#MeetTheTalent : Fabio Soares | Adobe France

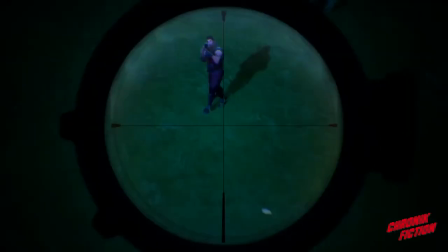On veut voir votre âme d'enfant s'émietter, jusqu'à en perdre vos rêves. Eh oui, Fortnite. Encore un moyen génial pour les adultes de laisser les jeunes s'entretuer. Bien, finissons-en. Et souvenez-vous de ça. On peut rater sa vie, mais pas sa mort.
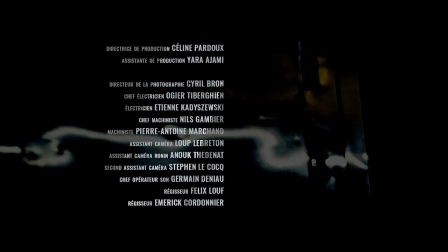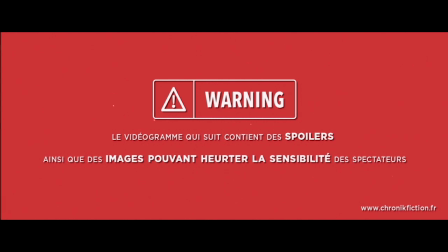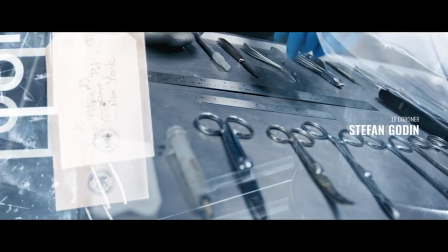Calibre 45, balle entièrement chemise et métal. Un noyau d'alliage mou encastré dans une coquille d'acier. Ce revêtement offre au projectile une plus grande vélocité qui lui permet de transpercer n'importe quel corps. Comme ici, par exemple. Le nom de ce type de munition ? Full Metal Jacket.
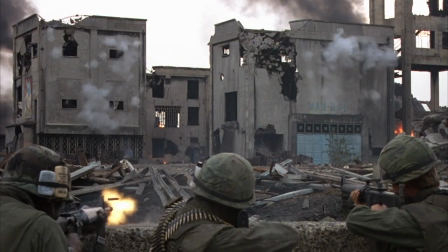En 1987, sort Full Metal Jacket de Stanley Kubrick.
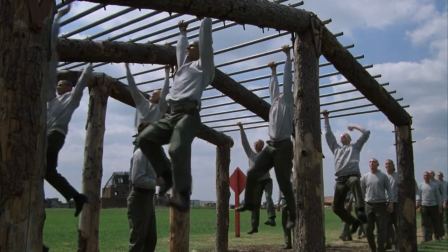Film de guerre retraçant l'histoire de jeunes recrues américaines s'entraînant pour aller faire la guerre au Vietnam à la fin des années 60.
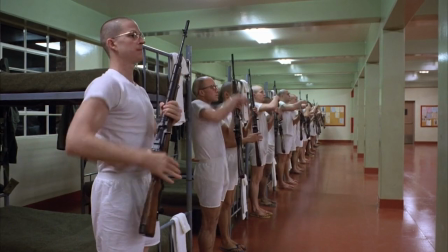Une œuvre percutante dont la première partie nous révélera comment de simples jeunes hommes vont devenir de véritables machines à tuer.
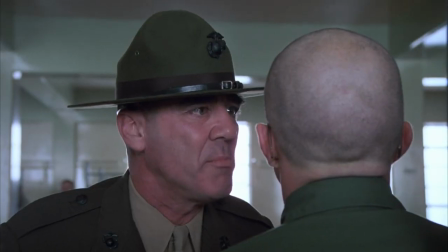L'instructeur chargé de cette mission, un homme aussi efficace que cruel, est le sergent Hartmann, dont le verbe inimitable a pour seul but d'humilier les nouvelles recrues. Ronald Lee Hermey, véritable instructeur dans l'armée, a écrit lui-même ses dialogues. Et voici Leonard Lawrence, plus connu sous le surnom d'engagé Baleine. Souriant, naïf, enrobé, des difficultés à reconnaître sa gauche de sa droite, Engagé Baleine deviendra rapidement le souffre-douleur du sergent.
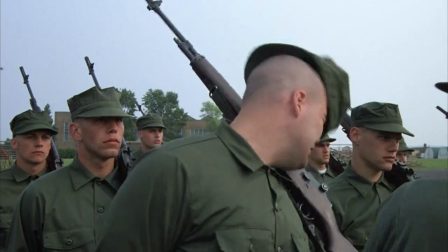Entre injure et punition, la vie du jeune soldat sera dès lors une longue et affreuse souffrance. Personnage aussi maladroit qu'attachant, son suicide marquera longtemps les esprits.
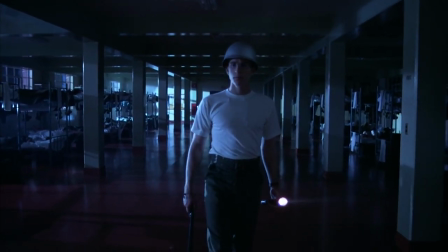C'est l'engagé Guignol qui va être le témoin de cette scène, qui le hantera jusqu'au champ de bataille.
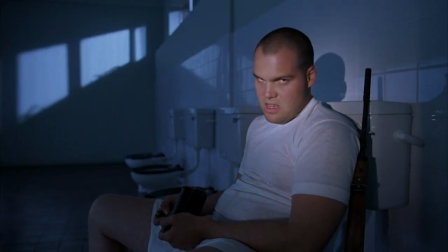Alors qu'il est de garde, il tombe sur l'engagé Baleine, le regard vide, retranché dans les toilettes avec son arme.
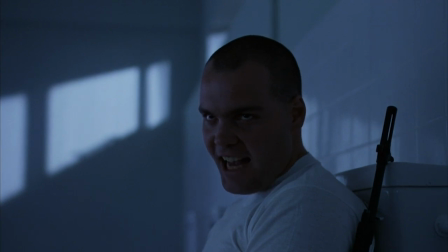Celui-ci se met à réciter des instructions avant de les hurler frénétiquement.
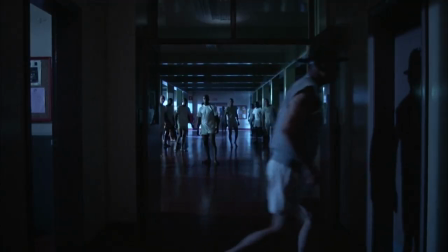Attiré par les hurlements, le sergent Hartmann débarque à son tour.
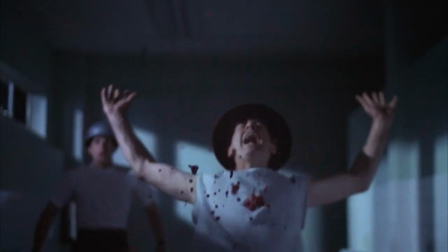Mais Baleine finit par le tuer, avant de retourner l'arme contre lui. qui a tué Engagé Baleine. En fait, il n'est même pas mort dans cette scène.
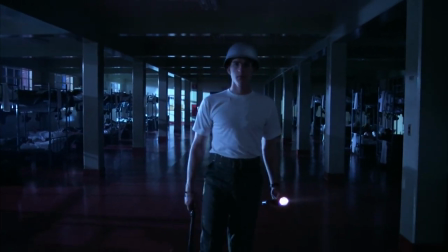En regardant cette scène de plus près, on se rend compte que la mise en scène fait basculer le film dans un autre genre, le film d'épouvante.
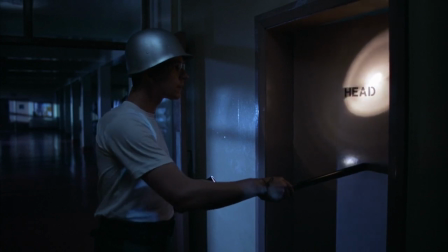Dans une ambiance nocturne angoissante, appuyée par une musique aussi mystérieuse que lugubre, les toilettes se transforment l'espace d'un instant en pièce effrayante.
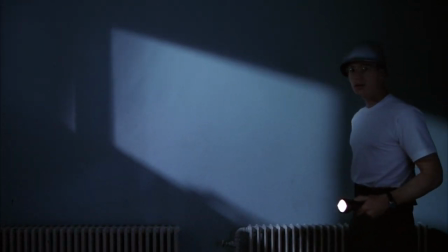Armé de sa lampe-torche, l'engagé Guignol s'aventure tel un enfant dans ce lieu hanté.
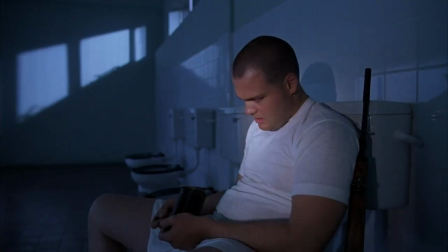Au bout du faisceau, une silhouette fantomatique.
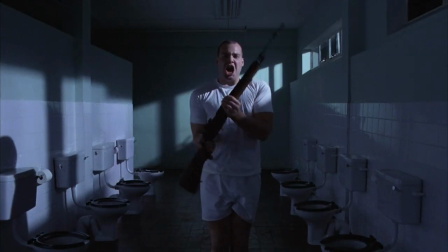Habillée de blanc, les yeux révulsés tel un damné, l'engagé Baleine répète à tutette les instructions reçues, telles des incantations. Une âme errante qui ne repartira qu'une fois sa vengeance accomplie. Mais alors si Baleine n'est pas mort dans cette scène, quand est-il mort ?